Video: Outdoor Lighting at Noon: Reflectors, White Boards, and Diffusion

If you have lighting equipment with enough intensity and the power to run it, you may be able to use it to complement the existing sunlight.
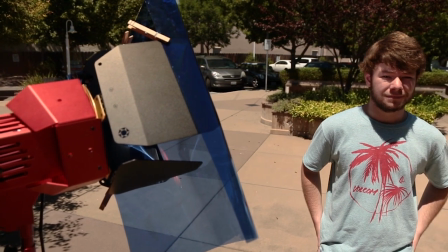[4:13]
In this shot, we've used a Hexalux Cinewhite XUM7 LED Fresnel with a CTB filter on it to match the color temperature to daylight.
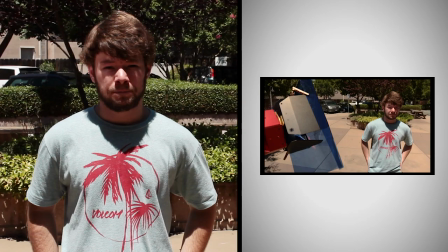[4:22]
We placed it as close as we could to our subject. This light gives off about 1,400 foot candles on spot at 5 feet without the gel. As you can see, we've still got some really intense shadows. We'd need a more powerful light like an HMI to get the job done right. Of course, if you had the freedom to choose, you can move to a location that provides shade for your talent and your background. If you don't have any tools to control the sun, this is going to be your best bet.
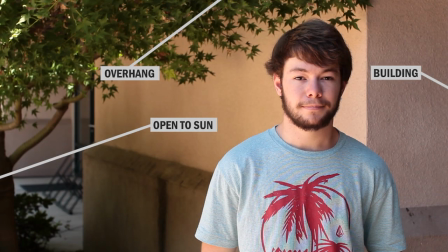[4:50]
This shot was taken with our subject and background completely in the shade. The area to the right of our subject is open, and you can see that that side of his face is getting more light, while the building to the left of our talent is absorbing some of our light, which is giving a nice soft shadow on his left side. it. You can place reflectors and whiteboards to bounce the sunlight onto your subject to keep them well lit.
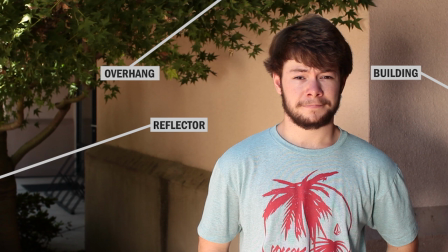[5:12]
Here is our shady shot using a reflector to add more light to the right side of our subject. One issue this creates is the shadows on the wall. The solution here would have been to pull our subject further away from the wall.
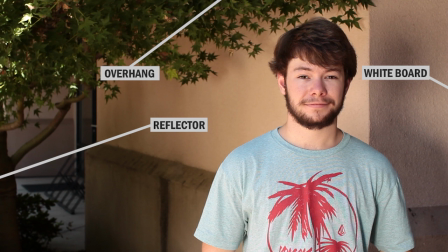[5:25]
Here is the same setup using a whiteboard to reflect a bit of light back onto our subject's left side.
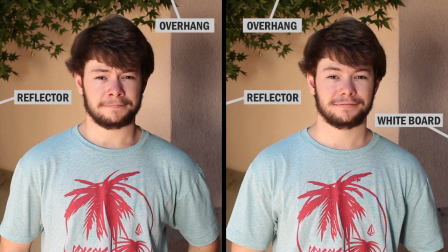[5:31]
Looking at the two side by side, you can see that the whiteboard really does help fill in the shadows. In many situations, combining bits and pieces of each technique can yield some pretty good results.
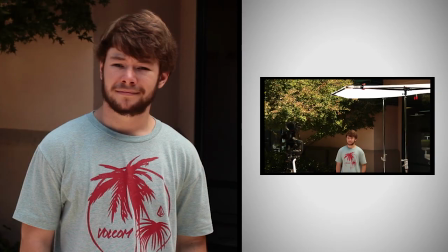[5:42]
In this shot, we have our talent in the sun with the diffusion overhead, but our background is completely shaded.
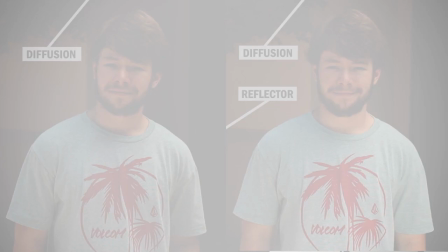[5:48]
This helps keep the focus on our subject and downplays the background. Here's the same shot using a reflector to help brighten our subject a bit.
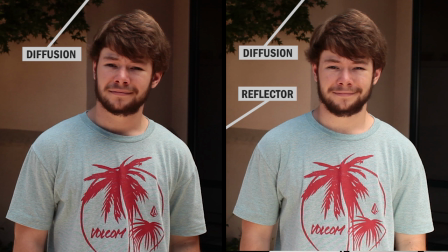[5:56]
Both of these techniques have pretty good results. So, if we were all photographers and just needed still shots, all of these methods could be equally as effective. But in the world of video, our talent needs to be able to deliver a performance in the lighting conditions we set up.
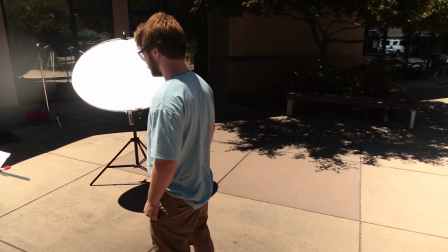[6:12]
Reflectors can give you an intense key light,
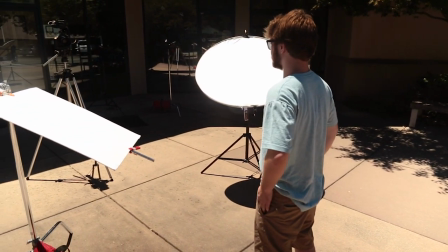[6:15]
but it can also be pretty difficult for your talent to keep their eyes fully open when the reflection of the sun is hitting them in the face. Our goal was to have our talent simply stand and keep his eyes open for 10 seconds. Let's see how that went.
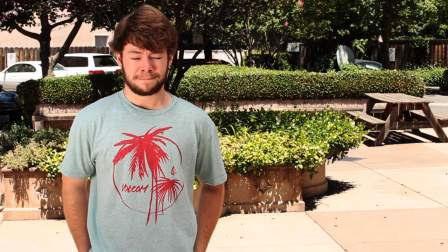You can see that while reflectors work well, the intensity of the sun may be a bit too much to handle at midday if your shots aren't pretty short. One alternative to a reflector is using a shiny whiteboard for the key and a dull whiteboard is the fill. This may be a bit more tolerable for your talent.
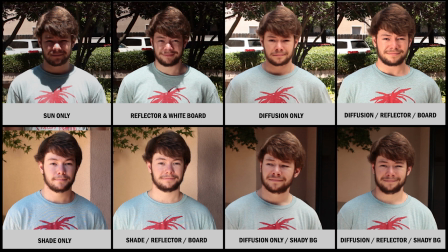[6:58]
Now let's take a look at some of our results side by side. each method produces a different look but one thing is clear any method you choose is going to give you far superior results than making no attempt to control the Sun at all if we had our way we could always shoot at magic hour and have our lives be a little easier but in the real world you have to make the best with the circumstances you're given lucky for us using a few simple tools to control the Sun can give us the results we can be proud of thanks for watching